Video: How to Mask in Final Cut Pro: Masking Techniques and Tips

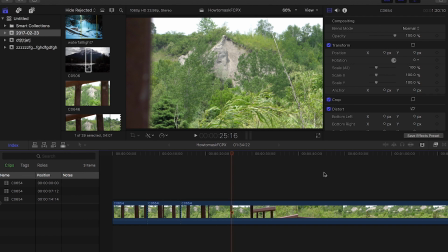0:03 Hello and welcome to another FilterGrade tutorial. My name is Leighton, and in this quick video, I'm going to show you how to mask in Final Cut Pro. Now, masking is a super useful tool if you like to apply a color grade to a specific targeted area of your image, another element on top or behind your video layer.
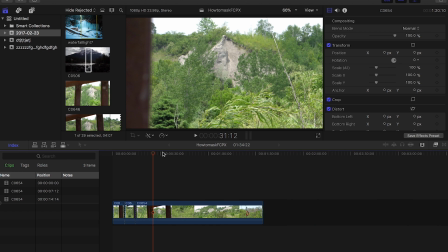0:18 So here I am in Final Cut Pro. I've got a timeline all set up. It's just one clip of a rocky cliffside through the bars of a bridge.
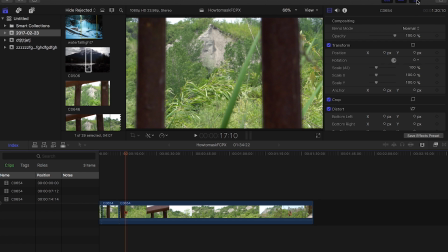0:25 So the first masking technique I'm going to show you is the color grade mask. So make sure you have your inspector tab open by hitting this button in the top right corner here.
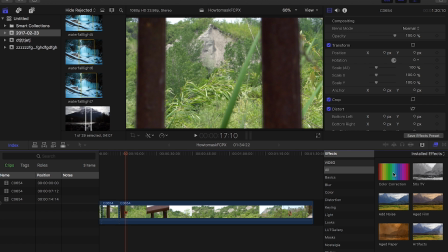0:31 Now I'm going to go over to my effects browser right here. Click that. I'm going to drop my color corrector on top of this clip here. Now the color corrector effect has been added. So all you got to do is go in and hit this arrow for the color board. And let's just do some simple adjustments here. Darken the shadows a bit, brighten the highlights, and then we'll go over to saturation, saturate the midtones a bit.
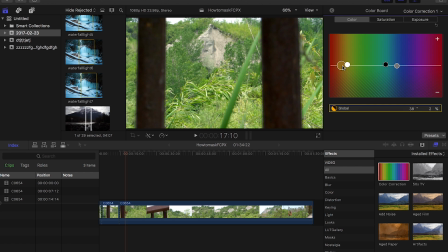0:51 Let's give it some split toning here. Warmer highlights, colder shadows. Okay, so there we go. Now go back to your inspector tab, and beside the color correction one, there's this little box with a square inside of it. If you click this gives you the option to create a color mask or a shape mask. We're going to use a shape mask today. This is the most common type of mask.
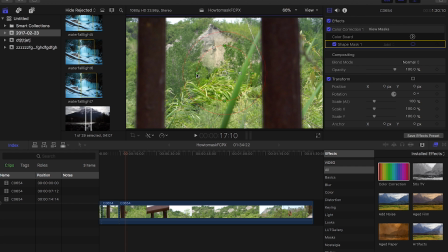1:08 Click that and it's going to automatically create a circle, which you can manipulate and make it larger. You can adjust the feather by clicking the outer ring, changing the dimensions with the top and bottom arrows. And if you'd like to make this a square mask, all you have to do is click the white bubble and you can drag it to the left, and that will turn it into a square,
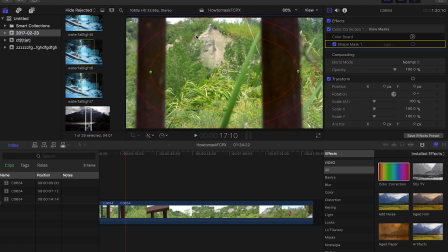1:26 or you can make it kind of a soft rectangle, an oval. This one I'm going to turn into a square. I'm going to try to fit it with inside these bars just to kind of help the viewer focus on what's between the bars rather than the outside. So you go back over to your inspector and you click on the enable on-screen controls, the mask will go away and show you your effect.
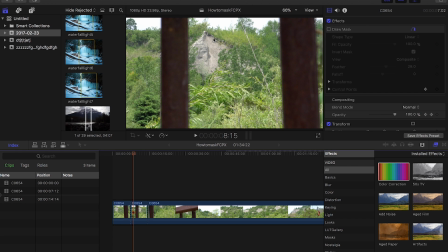1:44 So the next technique I'm going to show you is adding another layer then masking it to integrate two separate clips. So I chose this clip because it has the bars of the bridge here, which you can use as a foreground element to separate the background.
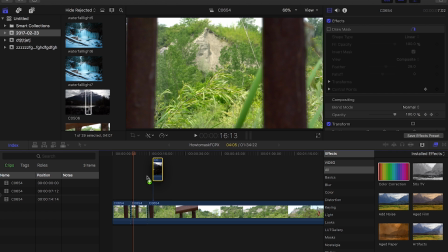1:55 So I have another clip here of a mountain, more of a cold snowy scene. So I'm just going to go ahead and drop that right into there.
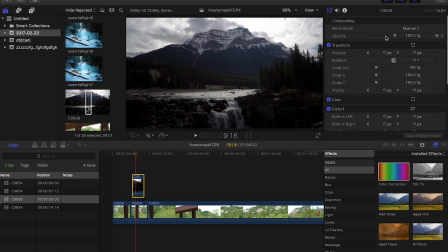2:00 You're going to want to put this on top of your layer, click on that clip that you just dropped, and in the inspector tab, bring down the opacity.
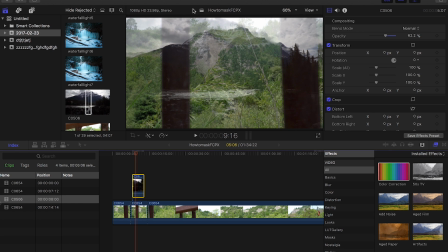2:07 Now the reason we're doing this is so we can actually see the bars underneath and create the mask by adding points. So back down under your effects browser, you want to go down under the video effects to where it says masks,
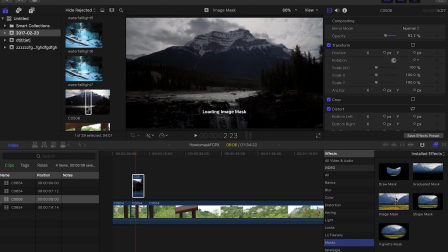2:17 click on this, and you can do a draw mask, graduated mask, shape mask, vignette, image.
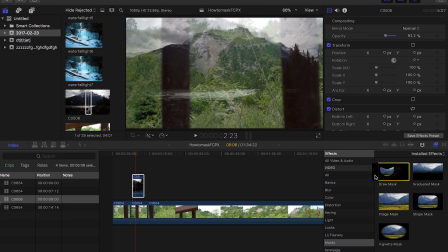2:23 I'm going to choose the draw mask, that way I can be more accurate, and click to add control points. So like I said, I'm going to use the bars as kind of a frame. So click the top left down to the bottom, get those points, click there, and then once you're done, click back to there.
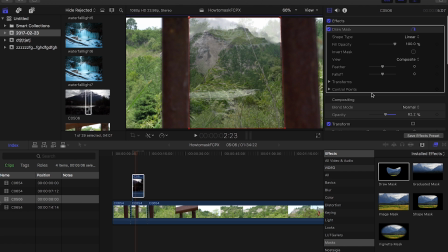2:37 And once you've got your points selected, you can fine tune them a bit better and go back over to your inspector and turn your opacity back all the way up.
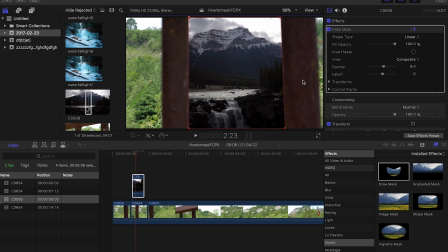2:43 I'd recommend kind of adding a subtle little feather just because the edges of the bars are actually kind of blurred if you look on this side here. So adding a feather will kind of help make this look a bit more realistic.
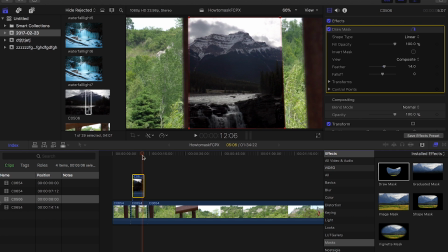2:53 As you can see, this footage is not completely stable and it kind of pans and moves at that point right there.
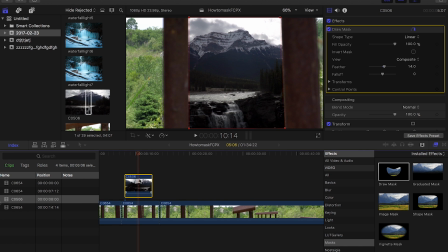2:59 So I'm actually going to cut it off before it starts to move a whole lot. Hit B, trim clip right there, back to A, delete that. Now you can still kind of see the edges and this is moving a little bit. So I'm going to find a point where my mask is perfect and lined up.
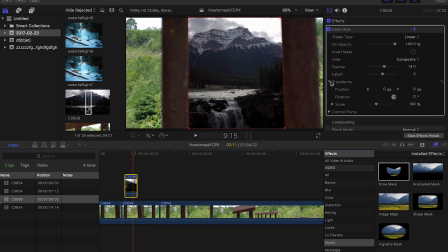3:12 So right there is good. Make sure you click on your video clip and under the draw mask section of the inspector tab, you want to open up the transforms. What this does is allows you to move around your mask and create keyframes. So I'm going to click a keyframe for the position, rotation, and scale. It's not completely necessary to hit all three, but if you're doing fine tuning, it's probably best to hit all three to start.
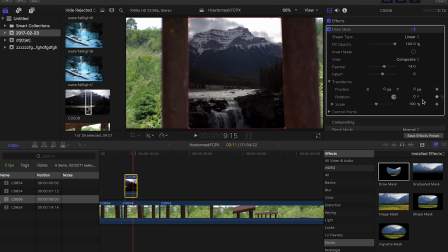3:31 If you're not familiar with keyframes, it basically just tells your footage, I want it to look this way at this point in time of the video clip. So the video is now locked to this look the entire time. And I'm going to go over to where the clip begins, and as you can see, it's kind of, the mask isn't where it should be.
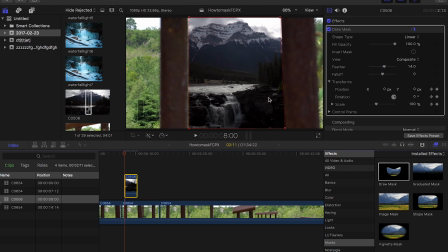3:45 So again, I'm going to add more keyframes with this plus button and the diamond, add a keyframe for all three, and all I'm going to do is click and drag this over to make sure it fits, and now that is locked there. And you can continue to kind of go through your video clip and fine tune it and move your mask around to where you're happy with it.
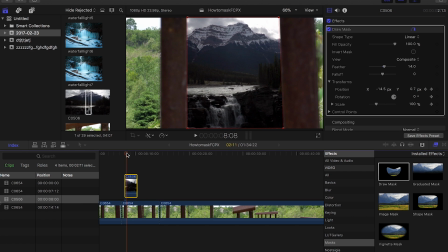4:01 But if I play it through, it looks pretty good. It moves with the bars, looking great. Now I'm going to add a quick little fade in and fade out for this clip because it kind of just jumps in out of nowhere.